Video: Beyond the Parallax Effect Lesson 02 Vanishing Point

Hey there, my name is Cameron. Welcome to Beyond the Parallax Effect. In Lesson 1, you learned how to set up the Vanishing Point effect in Photoshop and then add motion in After Effects.
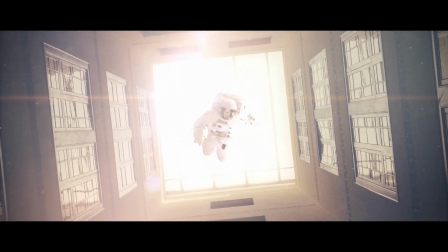(0:12)
In Lesson 2, you will learn how to better composite the two photographs together, add subtle effects, and create an overall look.
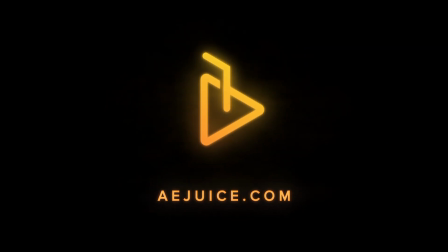(0:21)
So let's dive in and get started.
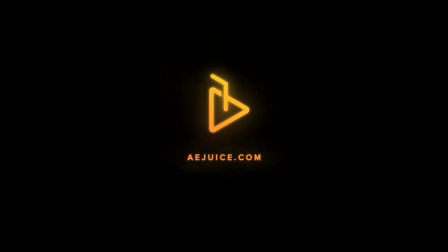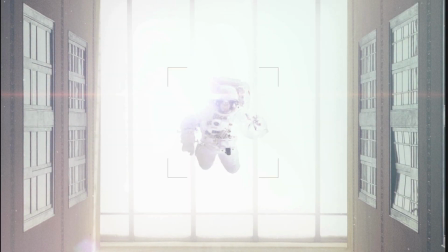(0:33)
Light wrapping is a technique that is used to blend a foreground image with a background image. This technique helps to make the composite look more blended and realistic.
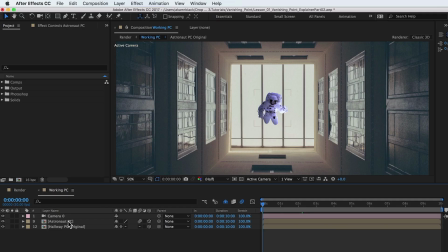(0:46)
Pre-compose the astronaut pre-comp once more.
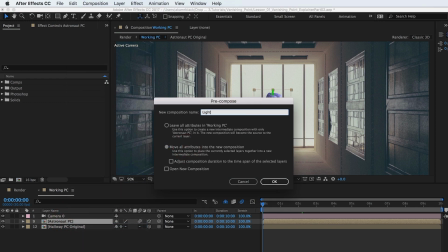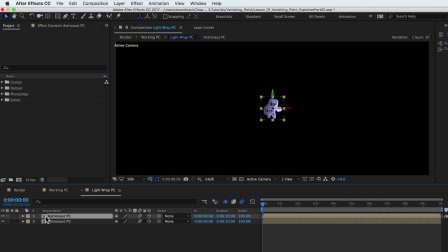(0:56)
And duplicate the astronaut pre-comp. With the top layer selected, add an invert effect. Change the inverted channel from the default of RGB to alpha. This reverses the alpha channel of the astronaut.
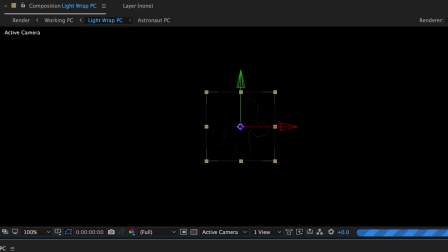(1:14)
Next, apply the channel blur effect.
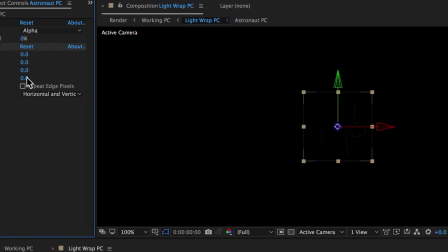(1:21)
Boost the alpha blurriness to a high number to soften the inverted alpha channel.
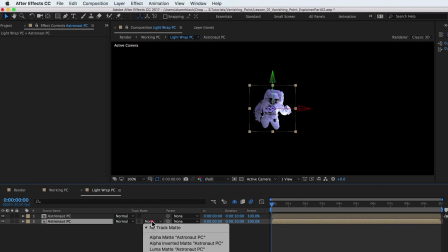(1:28)
Set the bottom astronaut layer to alpha matte the top astronaut layer. This is the foundation of the light wrap effect.
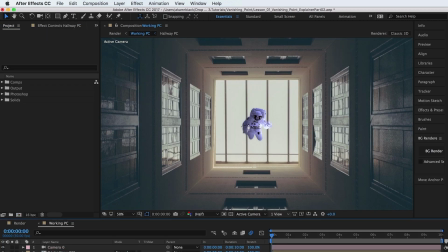(1:36)
In the working comp, duplicate the hallway pre-comp and place it under the light wrap pre-comp layer. Set the track mat to alpha mat. Turn the light wrap off, then on, and notice the light wrap compositing effect. A couple more effects are added to the astronaut pre-comp to blend it more with the background. Curves is added to brighten the layer, and hue saturation is added to color correct. In scenes shot on a real-world camera, not everything we see is visually perfect. Apply the camera lens blur effect to the astronaut and light wrap layers to push them further back in Z depth and to give them a subtle, imperfect look. One last thing to help with selling realism is to add a slight amount of motion blur. Turn on motion blur for all layers and enable motion blur at the top of the timeline.
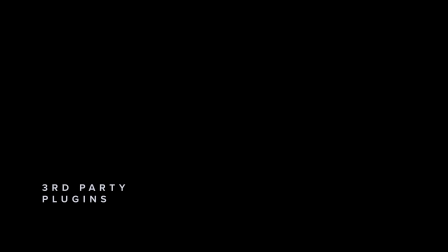(3:01)
The use of third-party plugins has been limited to a handful of effects throughout the Beyond the Parallax Effect video series. In this particular video, two third-party plugins are used,
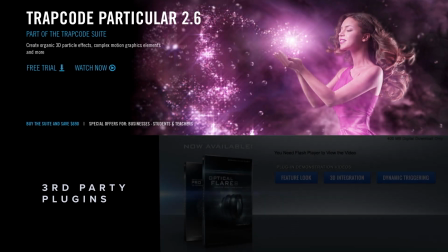(3:13)
the plugin Particular from Red Giant and the plugin Optical Flares from Video Copilot.
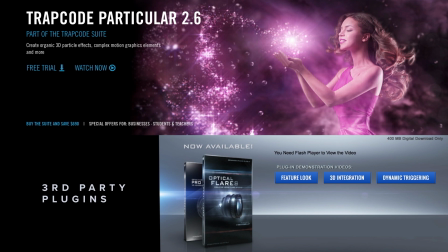(3:19)
In my opinion, these two plugins are essential tools in creating professional-looking motion graphics.
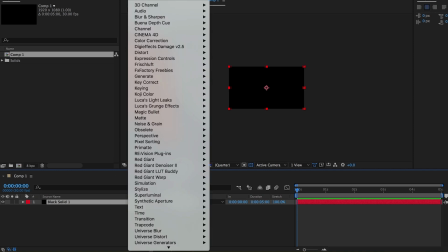(3:25)
However, if you do not have these plugins, there are similar plugins included with After Effects that can create the same effects.
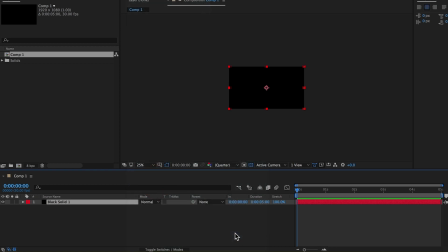(3:33)
Particle Playground can be used in place of Trapcode Particular,
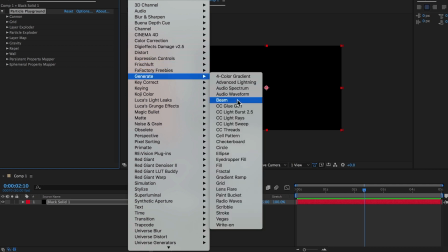(3:37)
and Lens Flare can be used in place of Optical Flares, so feel free to use what you have.
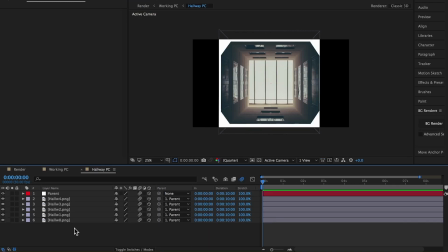(3:44)
A luminous back window will feel more space-like and create an interesting backplate, and with the help of light wrapping, will bring the astronaut more into the scene. The luminous window is created by first duplicating the back layer, and then adding the levels effect.
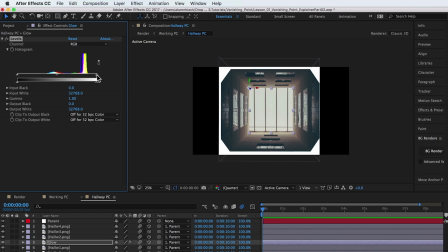(4:05)
Boost the whites until they are noticeably brighter.
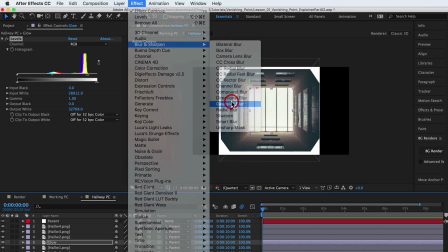(4:17)
Next, add the Gaussian blur effect. Increase the blur intensity.
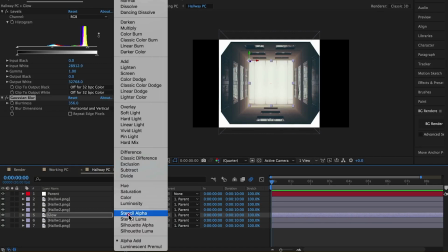(4:24)
Lastly, change the layer transfer mode to screen. The screen transfer mode creates an additive effect similar to mixing projected lights.
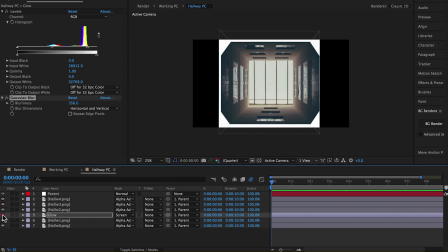(4:34)
These three steps create an overall soft glow, similar to starlight.
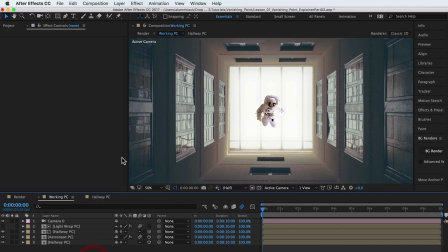(4:40)
A pale turquoise solid is added to the scene.
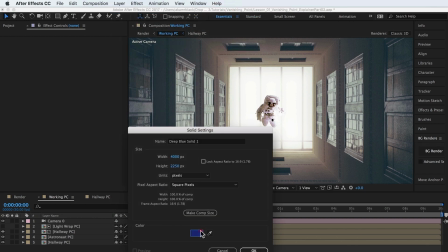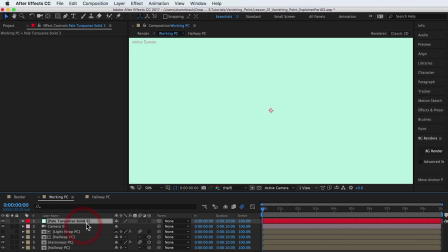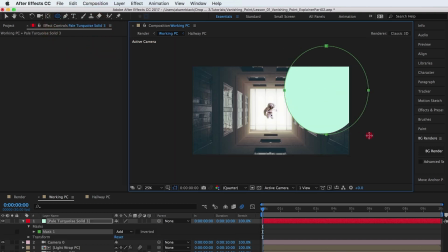(5:02)
The solid is dropped in opacity, masked and feathered to bring a hint of light to the upper right corner of the scene. This is subtle light, but has an effective presence in the scene.
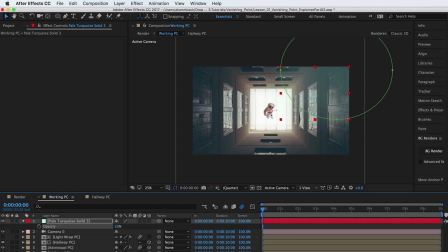Trap code particular is used to create the space particle effect. The space particles add more parallax to the overall scene by adding to the Z-depth.
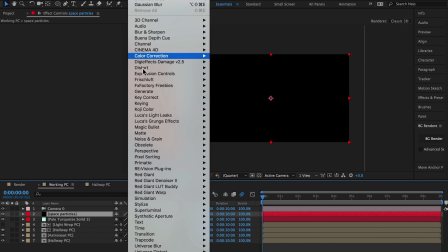(5:40)
If you have this plugin, apply it to a new solid layer.
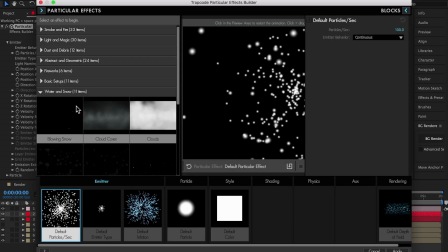(5:45)
Click on the Effects Builder button and select the Snowy Night 1 preset, found under Particular Effects, Water and Snow.
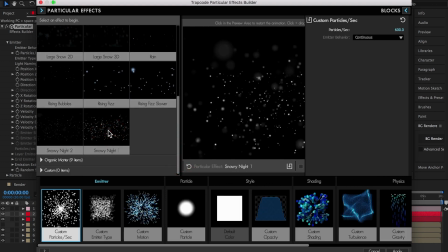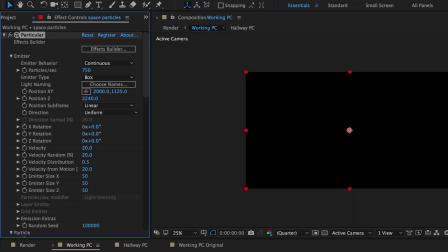(5:58)
Multiple parameters need to be adjusted to match the space particle effect.
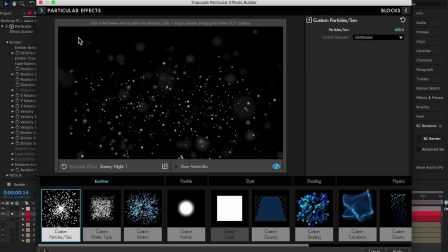(6:08)
The same particle look can quickly be achieved by loading the particular preset that came packaged with the After Effects project files.
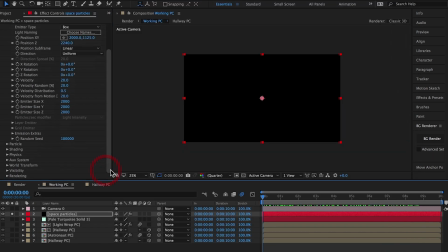(6:17)
Take the time to explore all the parameter settings that were customized to create the space particle effect. Make sure to enable motion blur for the particle system to add to the sense of realism. The motion blur is very subtle, but subtle details are what make it great.
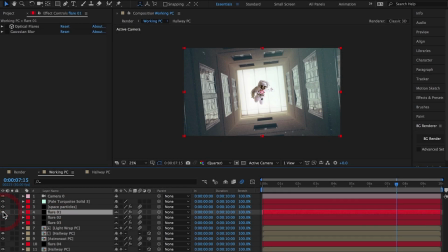(6:35)
Optical flares is used on separate layers to create the flary mood light effect. Three solid layers are placed on top of the astronaut, and then Video Copilot's Optical Flares plugin is added to each of these individual layers.
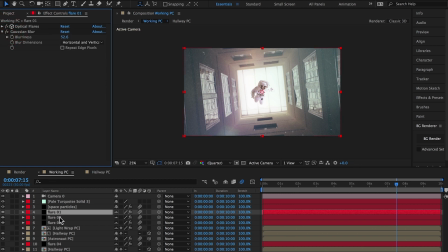(6:52)
One flare layer has a small amount of Gaussian blur applied. Again, this is to create imperfections.
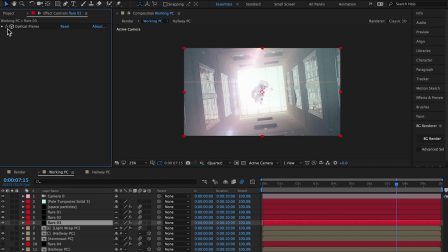(6:59)
The flare layers bring background light into the scene and on top of the astronaut. Create one flare solid below the astronaut and apply optical flares to this layer as well to help composite the astronaut into the scene. Copy the optical flare presets that come packaged with the project files into this folder structure.
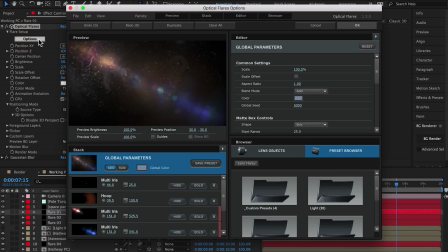(7:25)
Apply preset Flare 01 to Flare Layer 1,
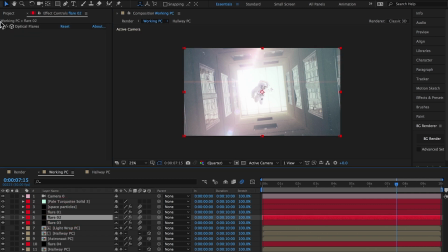(7:31)
preset Flare 02 to Flare Layer 2, and so on. Take the time to look at the settings used.
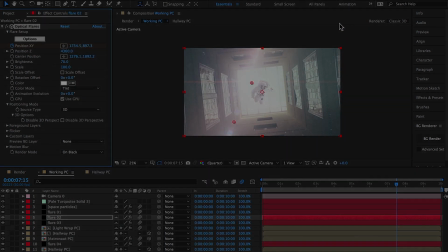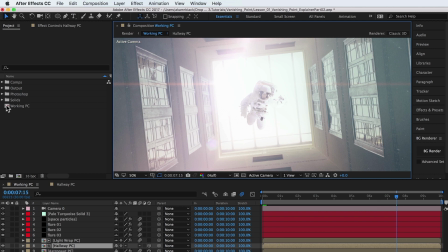(7:46)
As a final polish, drop the working comp into a new comp by dragging and dropping
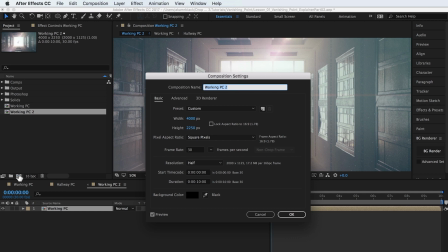(7:52)
the working comp over the new comp icon located at the bottom of the project window. Open the comp settings. Name this new composition Render.
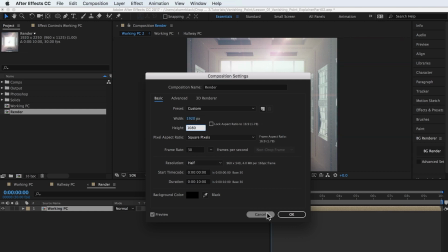(8:05)
It will become the composition that is outputted. The final output for this example will be 1920 by 1080.
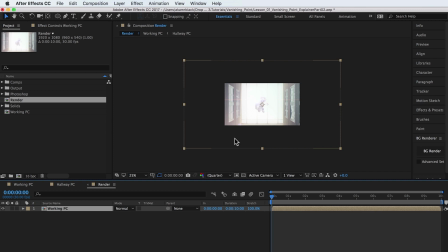(8:13)
But because we built this project using very large photographs to begin with, a 4K output comp could just as easily be set up. Scale the working composition to fit within the render composition.